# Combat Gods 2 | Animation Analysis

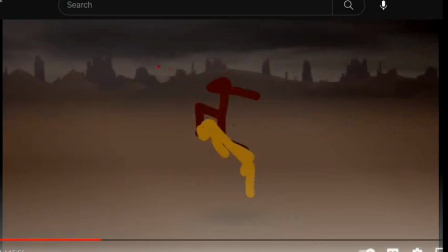I think that's really, really effective for adding anticipation to the hit.
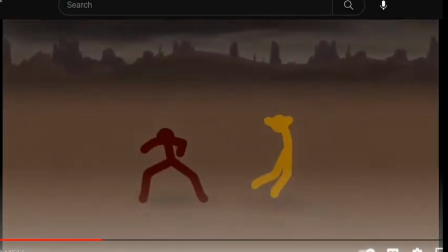And remember, like, let's see.
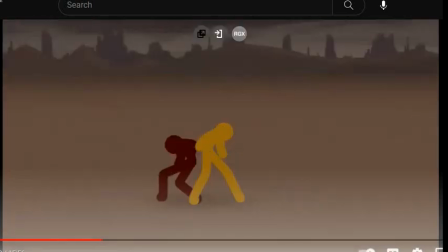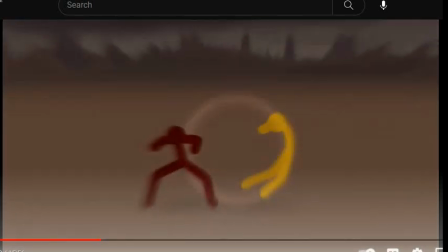This part here where
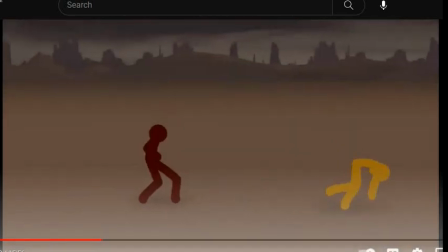okay.
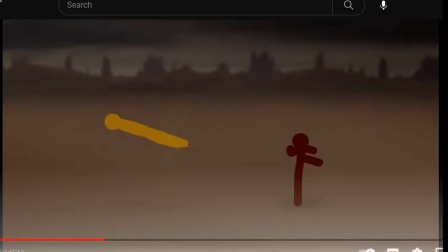This is something that's really effective where in order to increase the anticipation,
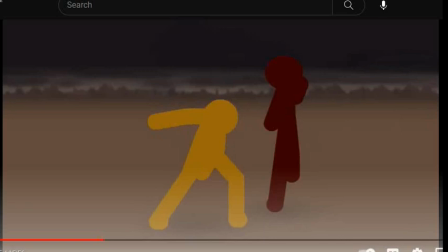he simply shows the same kick 3 times, one right after the other from a different point of view. And this is pretty effective.
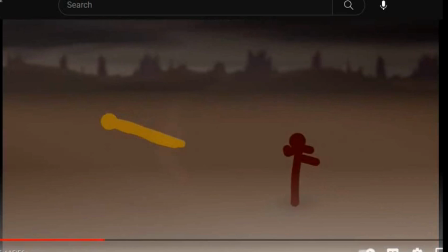It allows it to stay as fast as it is, but because we see it 3 times, we like actually are able to see it better.
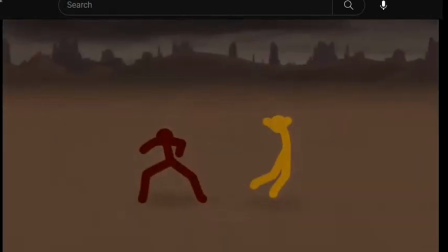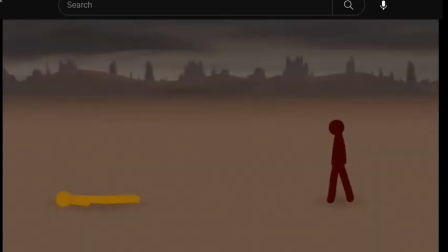Incredible. That is true kung fu. Not that mindless move of yours.
This is something else that I really love from this animation, like so much that I don't see a lot, is like the characters very visibly take damage.
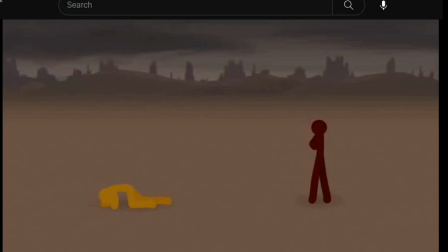Damn you.
And I love that.
Fast.
After these huge exchanges, one of the characters will be Yellow in this case, is like
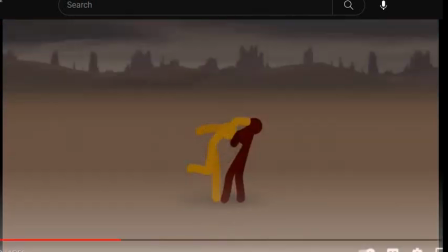he's on the brink of like being like extremely injured. I think showing the vulnerability of the character by like having them injured actually makes like their comeback from that look even more powerful.
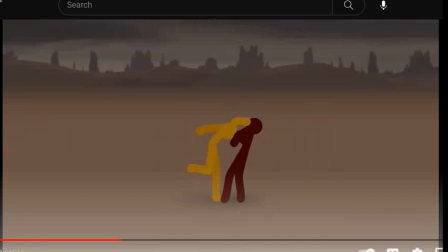A lot of characters will be like really powerful and they won't like take damage, like people won't animate them taking the damage, and I think like that's kind of a shame because I think like seeing that damage is really, really, really incredible, and it shows that like the fight has consequences.
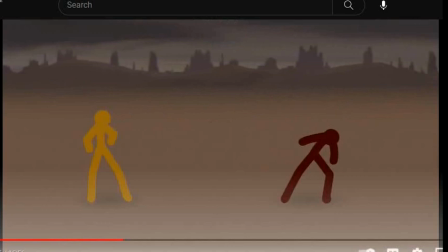And it can also be contrasted by things like this, where the character doesn't take damage, and the characters are surprised by that.
You shouldn't have done that.
Fantastic.
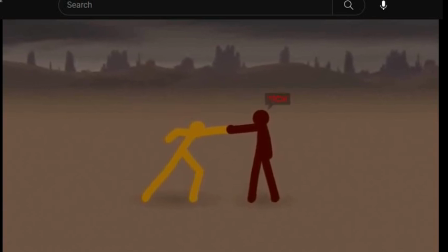Kill you. I'd like to see you try.
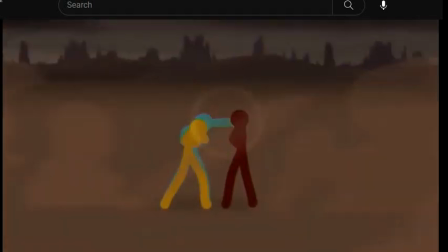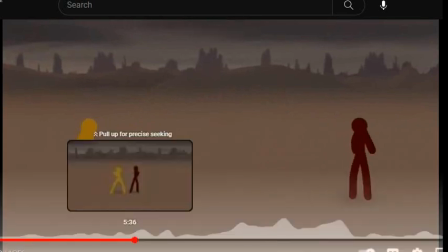That right there is a really great example of like I'd like to see you try.
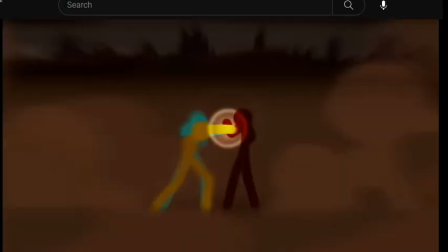The speedy fast hits, and then it's broken up by a slow motion, big impact,
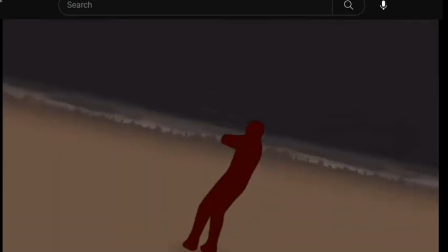and then the weight is redistributed right into the next scene.
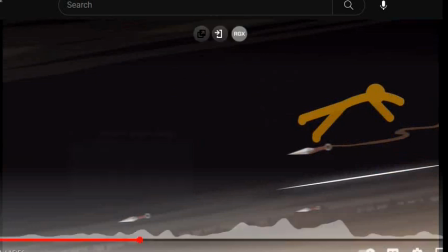This shit's fantastic. I wanted to talk about this knife bit real quick.
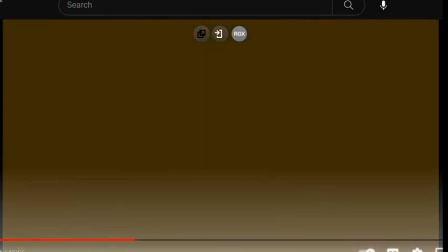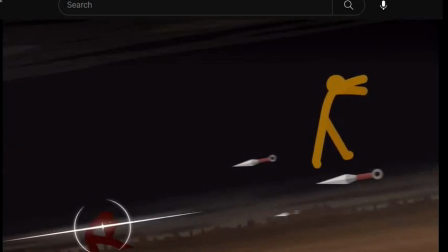So the way he flourished the knife at the beginning, I think, is another example of very expressive movement.
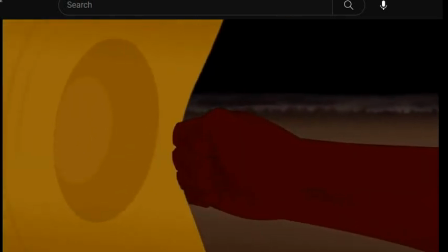It shows technique, also showing the knife, allowing us to see it. And there's so much anticipation on this hit.
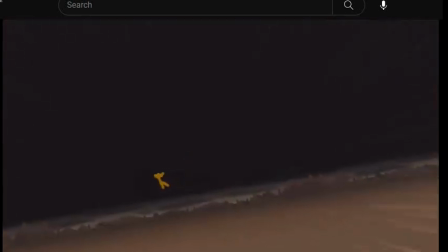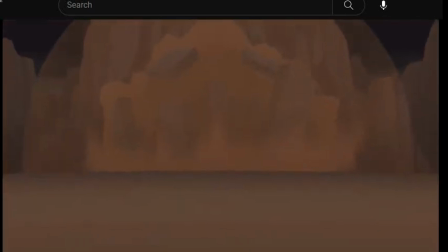Getting to see him like slam into this wall like this is absolutely incredible.
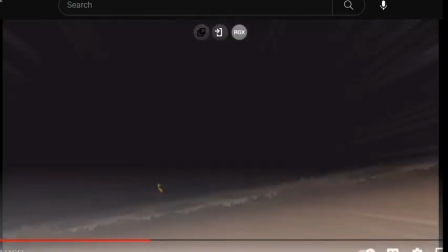This kind of like this like Sakuga star effect is really, really important too.
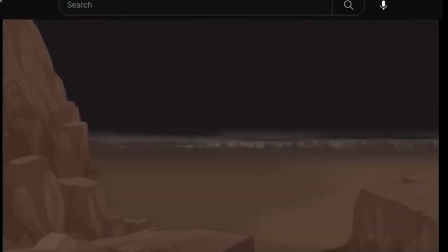Let's take a look at it.
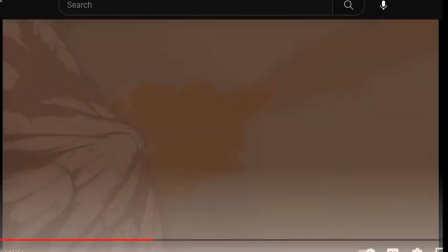So it kind of flashes through the whole thing, and then we see these bursts, like the whole thing is about to.
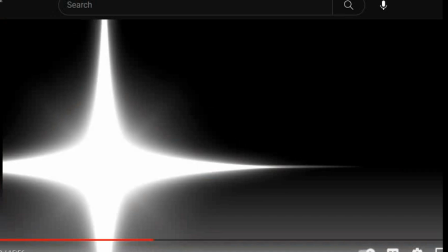And then right there, we just cut to this star shape. It fades out.
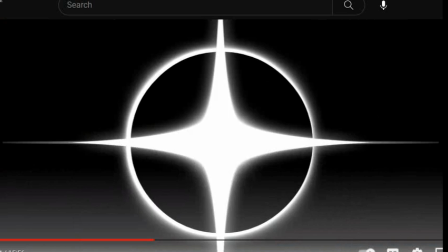There's another one, another one, another one. So they're appearing and fading out.
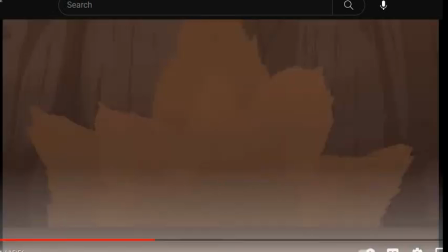So like this flashing, fading like effect within a couple frames, it's very, very nice.
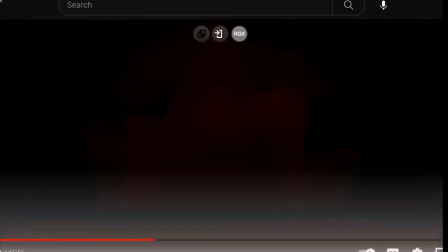Let's see it like in action. Yeah, it's fantastic.
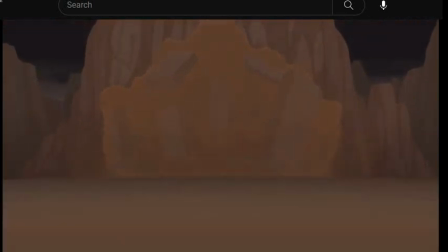It builds up anticipation for this payoff of the giant explosion.
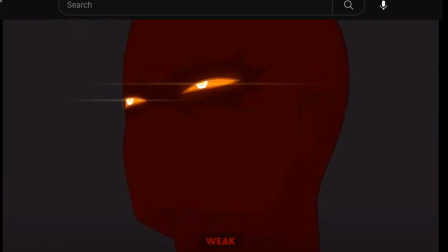Weak.
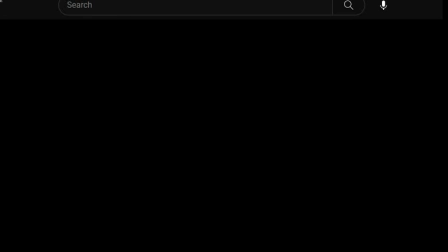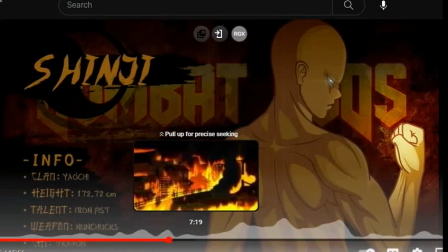Okay. And I think we're going to skip through this middle bit. We're going to skip the story as well.
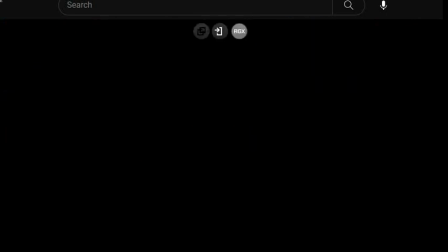Go ahead and watch the original, please.
The selfish intent of wanting to preserve.
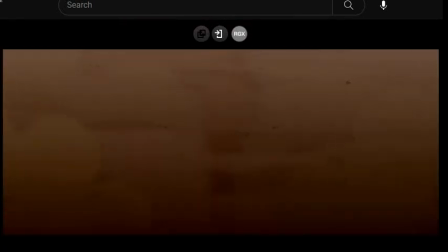Alright.
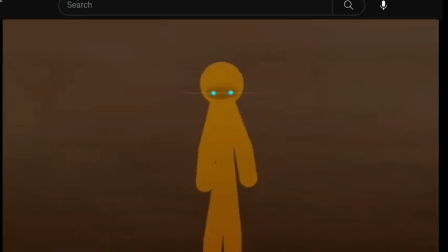So we saw Yellow take this giant hit. Homie should be out for the count, but he's back for more.
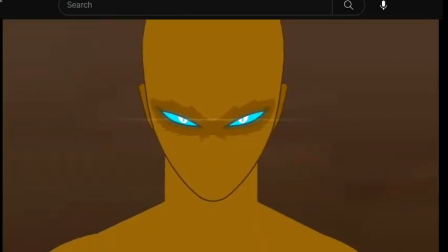Who is this guy? This comes back to the back and forth. So Red is getting huge advantages,
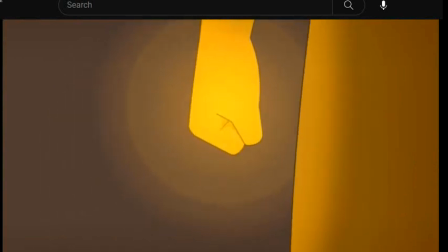but the fact that Yellow is able to fight him is pretty inspiring in its own right. he's got more power than ever looks like now, too.
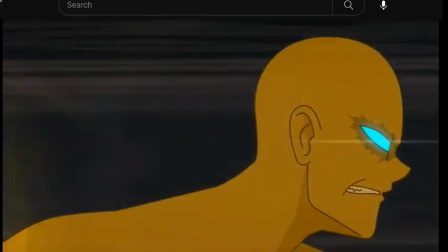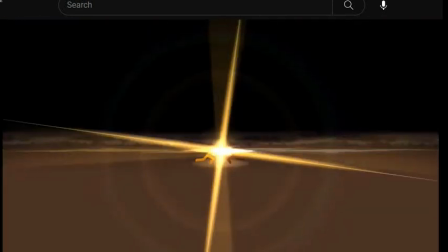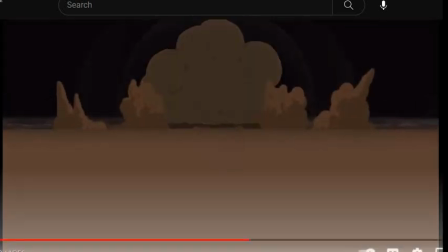Genuinely incredible. Let's check this out.
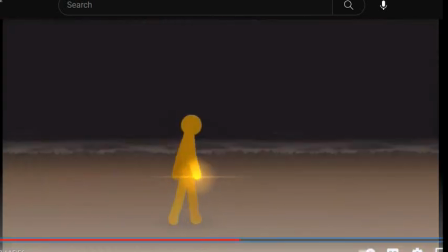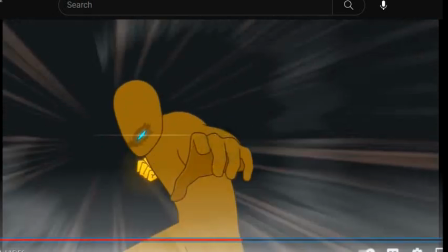So I love how we there's no background here. It's just the characters. And I think that's to make their colors like pop even more.
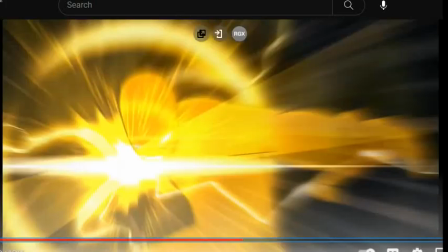These
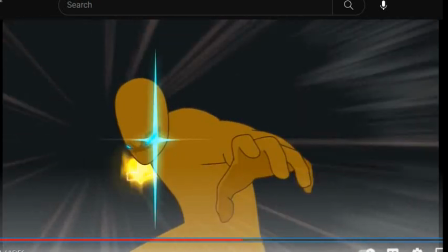frames are insane. Like absolutely insane. So we can kind of tell he's right about to like start swinging his fist.
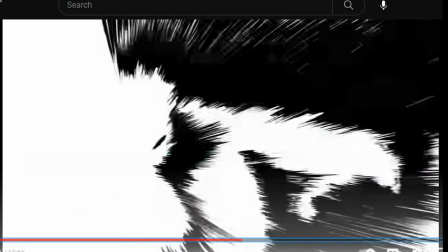This is right before he starts swinging. This is where all the power is built up.
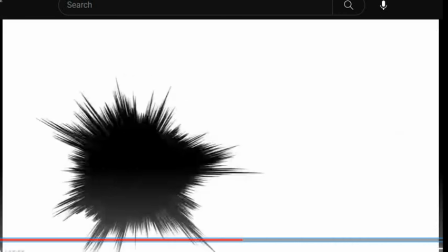And it's slowed down, but these frames are just all anticipation.
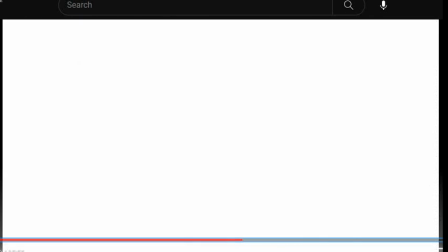Even though the character's not moving, all these flashes anticipate his release of energy.
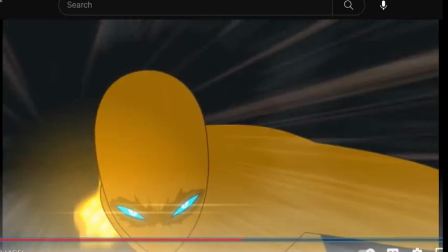Giant light, electricity. He reels back to swing even harder, and here it comes.
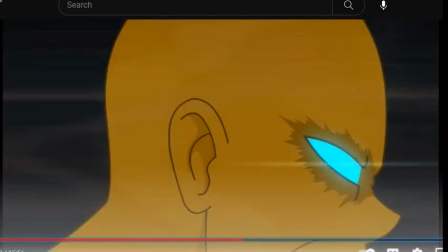You see the eyes, like, go right past the screen. So super engaging.
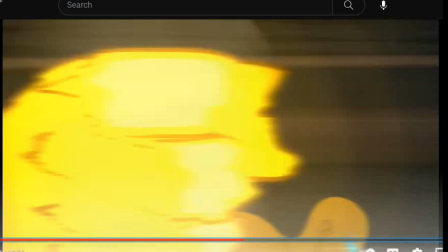And then you see the fist come right across the screen.
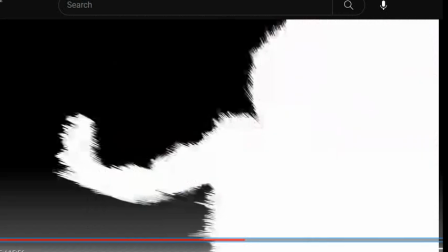Absolutely incredible. And he just applies the exact same concept here. He's getting ready to attack.
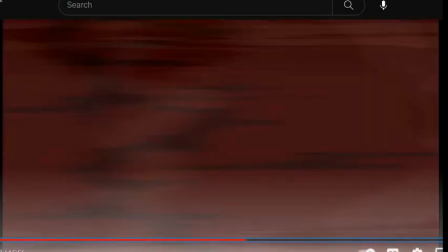And then there's the flash of anticipation. And then the energy is in his hand as he swings it forwards.
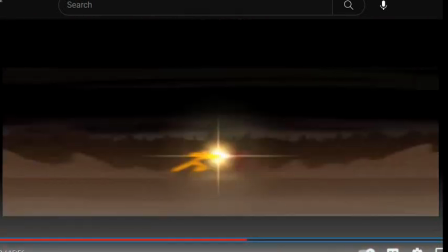And they just fly slowly. And then they collide in super speed.
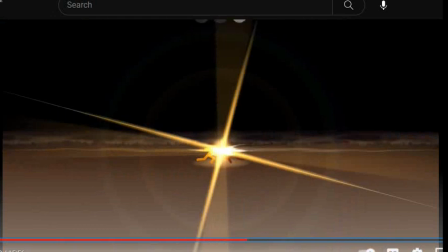All of these flashes and shit is just the amazing, beautiful payoff icing on the cake.
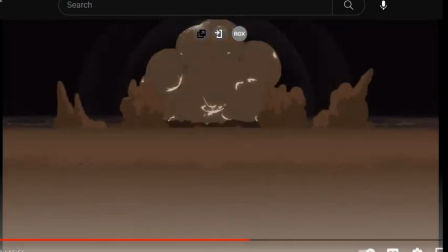Extremely satisfying. Huge explosion, and we're like, what happens now?
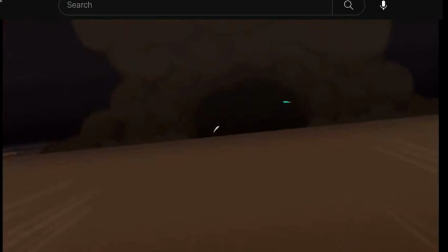Boom, we're still fighting.
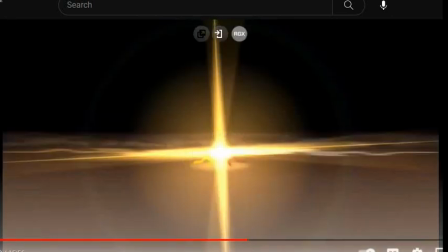So this is that same concept of you want to give your audience like a spot to breathe after these fast movements.
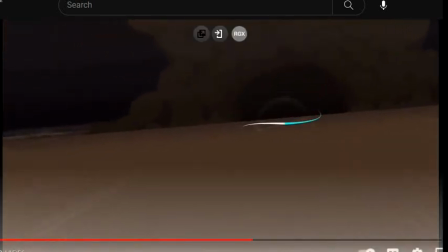So we have these incredibly fast characters moving across here. And that's like too much for our brain to handle,
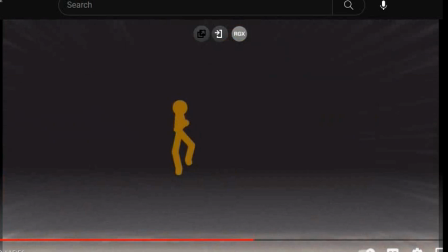but because after here it slows down right here, this allows us to like kind of digest what we just saw.
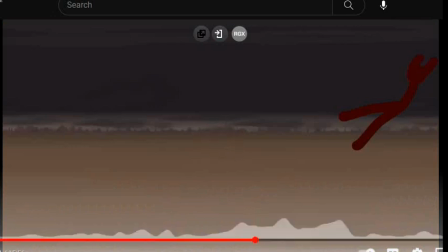And this jump back to engage into the combat is perfect.
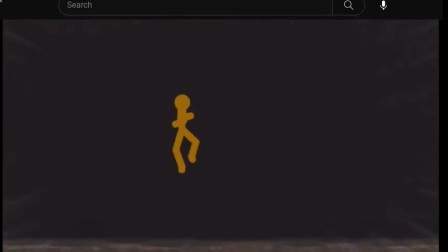As soon as you allow the audience to catch up, you can have your character just rush back in there.
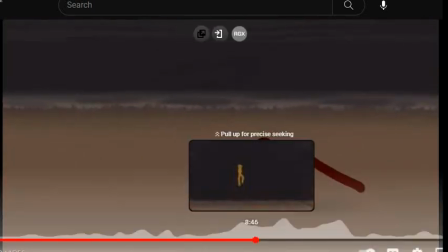There's another technique he uses as well to make the speed come across.
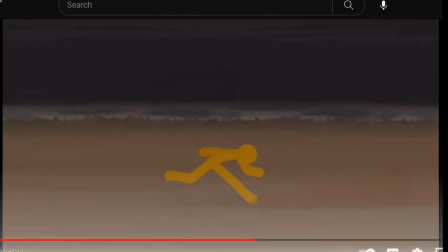He's done this a few times. It's like this skid. So the character's going backwards, but he's running forwards.
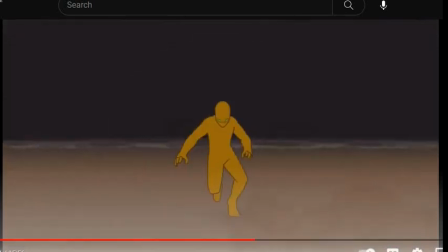And kind of, as he's running, he kind of goes backwards. But then, as you can see, he's going to catch and go straight forwards.
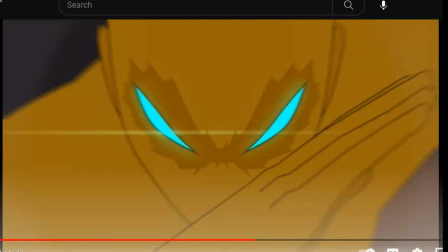And this is extremely effective at communicating speed to the audience by having them sliding across the ground.
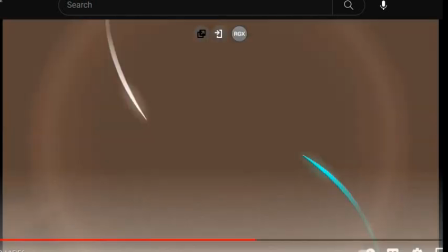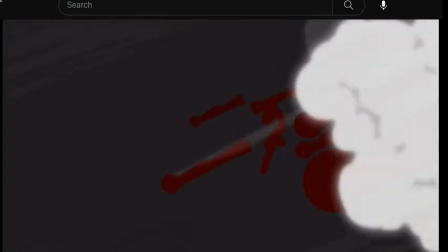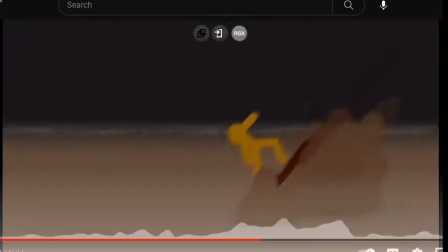This is just absolutely incredible.